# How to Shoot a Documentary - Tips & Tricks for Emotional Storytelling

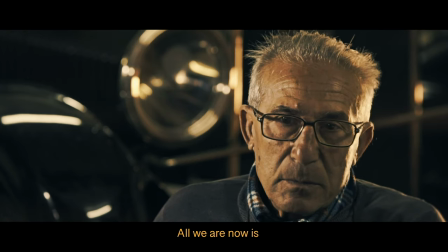247s
One example here is I also got a shot near the end of the interview when we're getting to the more depressing stuff.
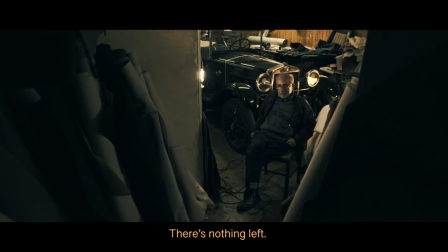256s
I went to a 24 millimeter and I just went all the way back to this sort of
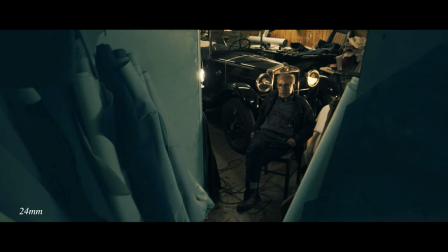261s
hallway where he kept these sort of rolled up carpets and pieces of fabrics.
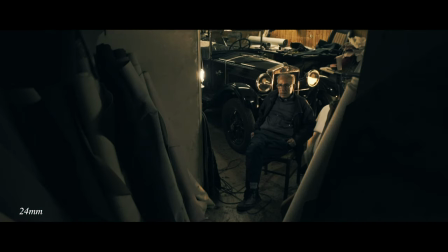267s
And this almost gave this dreadful feeling of this kind of tunnel leading into darkness, which really represented his feelings of his own industry disappearing.
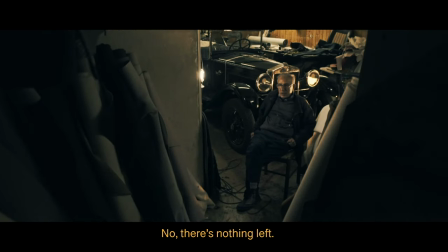282s Use a jetta. No, there's nothing. There's nothing.
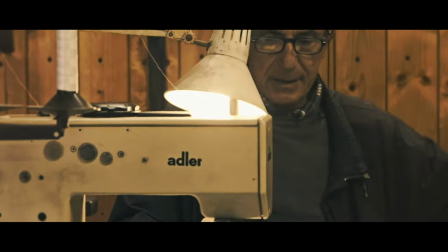293s
Now, this is just my personal approach, so keep that in mind, it's not a rule. But what I usually tended to do in these scenes, especially when interviewing subjects,
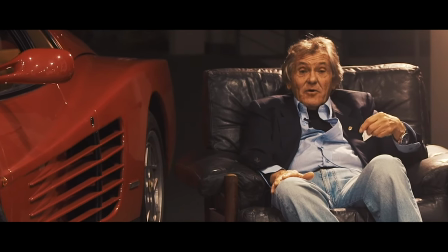302s
was to start with a wide shot and then get some detail shots and zoom in with a longer and tighter focal length.
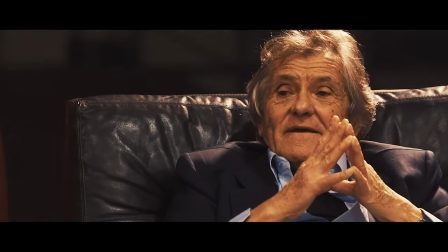311s
So for most of these interviews, I only had one camera, so I had to switch lenses,
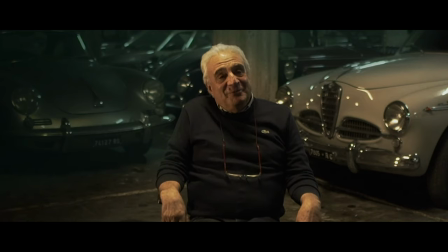315s
but I always started wide and this is just to you know make the viewer feel comfortable with where
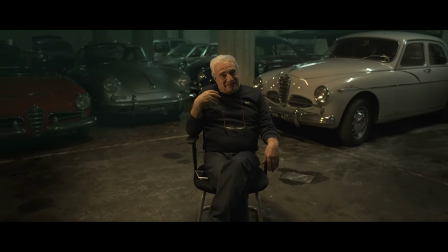321s
they are at in the world and also to to place the subjects and to give an understanding of
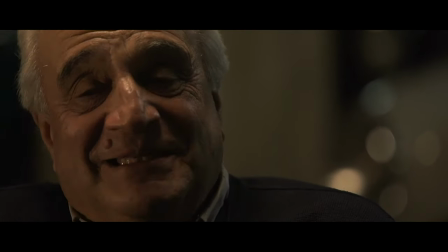327s
their environment. From there as the conversation got deeper and you know maybe as soon as I noticed that there was some
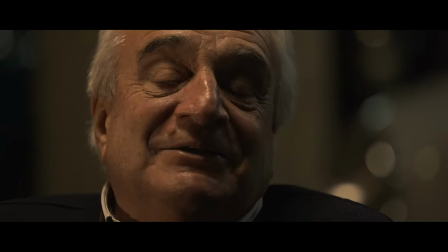334s
gaps or a little bit of breathing room I would quickly switch lenses which I had on hand,
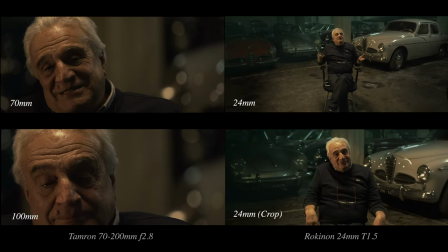339s
and I used my 70-200, and this was a very nice range to needing to pull out if I needed something sort of medium,
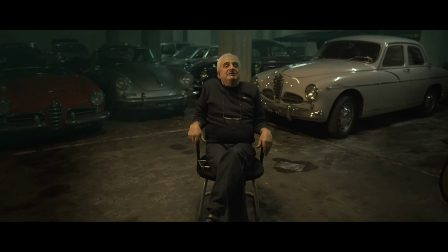348s
and then just zoom really in if we hit maybe a more sensitive or emotional part of the story. If that is what you choose to do, of course, that all depends on your style and what you're trying to do, but a lot of times, and you've seen this a lot in documentaries, you want to get a little bit closer. That's just because you can feel a little bit closer to the person if you are physically closer.
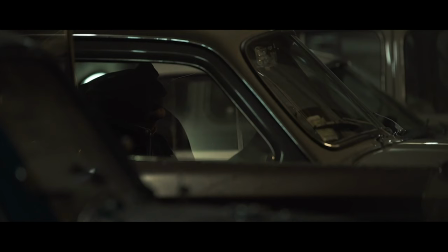368s
It just becomes more intimate. So that is something that I recommend you guys really keep in mind.
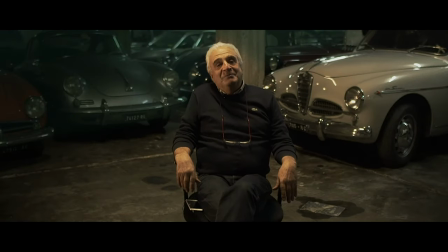374s
Aside from the questions and the lenses attached to it, lens choices, lighting choices, all of that in general is part of the story. You wanna make sure that you're formulating the questions in a way that is engaging, that can lead to a long conversation.
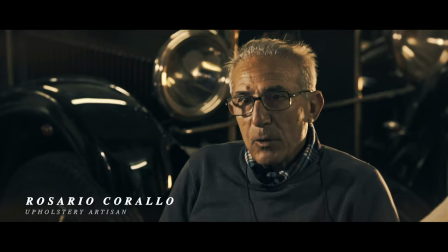391s
Sometimes one of the things that helps is, you know, you could be asking something and then maybe you could give an example or multiple examples.
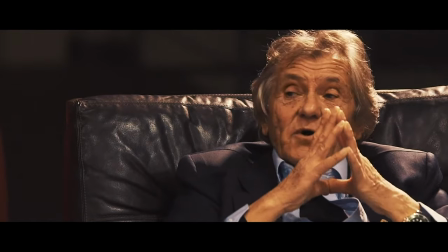398s
So it's like, what do you think of this? Like, do you think it's more of this thing or maybe like that or not so much?
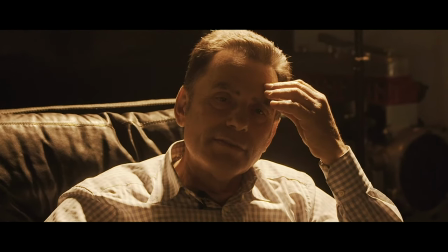404s
What are your thoughts? You know, when you formulate things that way, it's more of like you're engaging in a conversation with the person, you're not just saying, so do you think this is cool? No. Oh, okay. You gotta create some form of a back and forth and when you are having that back and forth,
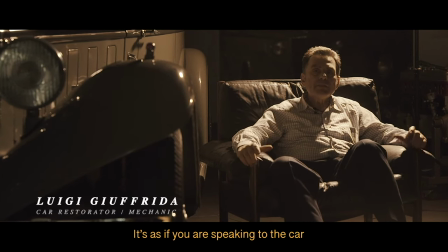420s
you need to make sure that you are capturing just their side of the audio and not your own.
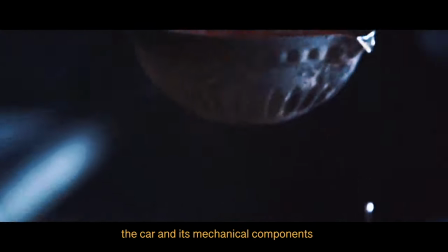426s
So make sure you're not getting any overlap And of course, this is not the case if you are actually in the scene with the person. Maybe you want to have more of a conversation. I'm talking about more of a situation where you're behind the camera, you're prying questions out. Make sure that the audio doesn't overlap because that can be a nightmare to fix in the editing.
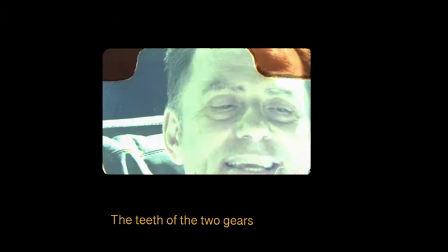445s
Keep rolling. Keep rolling beyond the takes. Roll as much as possible, honestly, in documentaries.
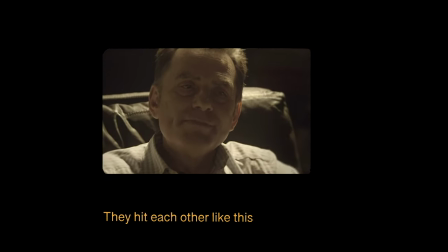450s
Of course, don't make it too overwhelming to the point that it becomes impossible to craft a story from it later in the edit. but have more breathing room than usual when it comes to cutting your camera, when it comes to even starting recording. Because sometimes, you know, there's a lot of candid moments, there's a lot of stuff that happens.
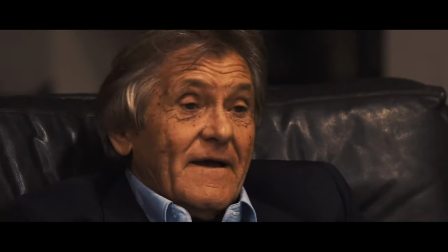468s
Even once the person thinks that he is done being interviewed, a lot of truth can come out in those moments, and that can be really important to capture.
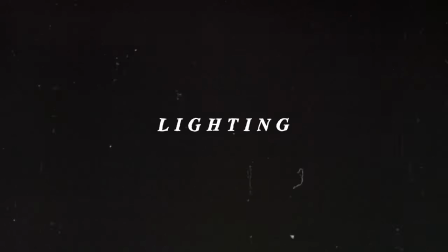478s
So, when it comes to lighting, for this whole documentary,
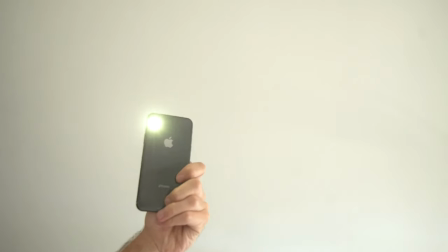481s
all I had was the flashlight from the iPhone 6 at the time, and one LED panel. It was from Aputure, but it's like their very first LED panel that I think they ever made. But still it worked great, still did everything that I needed to do.